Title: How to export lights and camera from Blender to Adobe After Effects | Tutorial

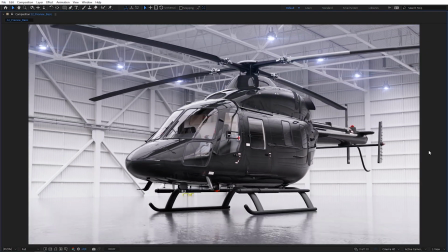[8:17]
Check this out. It looks quite unrealistic because it's noticeable that the flares are switching.
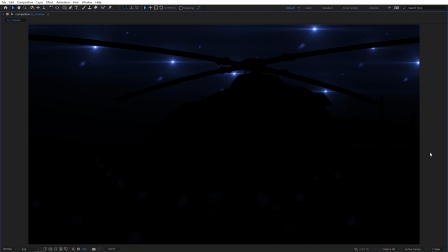[8:22]
You can easily see it. They are like flickering. To make it better, we need an additional optical flares layer.
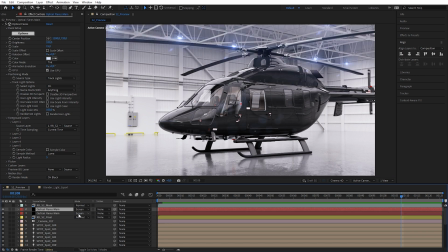[8:30]
Let's duplicate it. Make sure it's under the mask layer. Disable foreground layers.
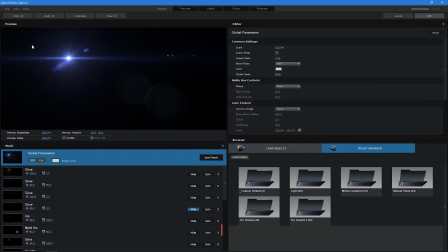[8:35]
Switch it to none. Let's go to Optical Flares editor. I left here only two layers with a nice glow effect.
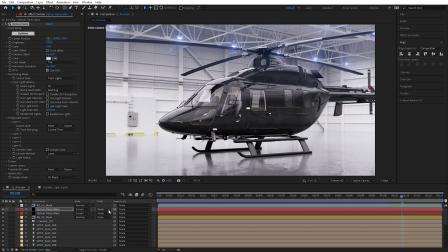[8:47]
And hit OK. And now we can use Luma inverted matte blending mode.
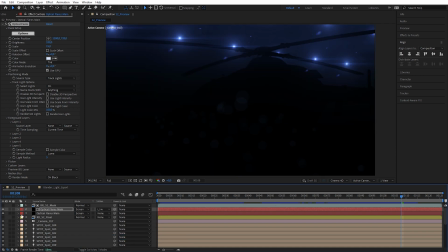[8:54]
Let's see what we have. The idea here was to keep the subtle volume effect when the lights are behind the helicopter to make the transition smoother.
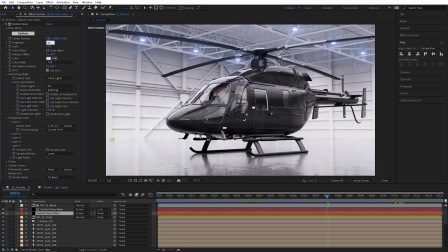[9:04]
I can play around with the intensity and scale parameters to achieve a nice result to make it even more believable.
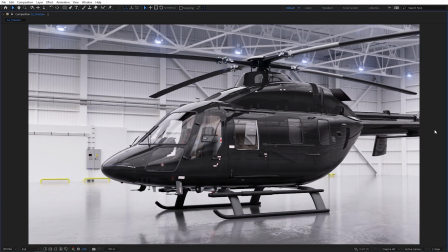[9:12]
And again, as you can see, we have now a little bit more volume behind the helicopter, and this transition is a lot smoother.
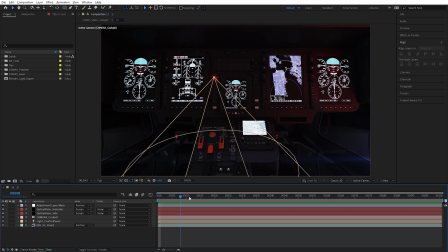[9:20]
Just like we wanted. In my other shots with this helicopter, I also used the lights from Blender. For instance here, this little indicator. Here I added a small light source in my scene.
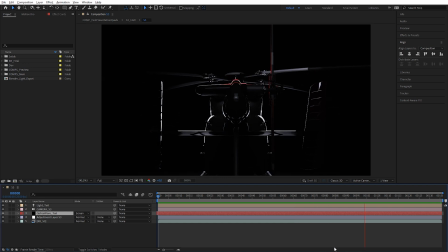[9:33]
In another scene, I just animated the opacity value when the lamp is shown in the camera because I only had one single light source. I hope this video will help you in your production process, so feel free to ask any questions in the comment sections down below this video, and don't forget to like this video and subscribe to my channel if you want to support it. See you in the next video!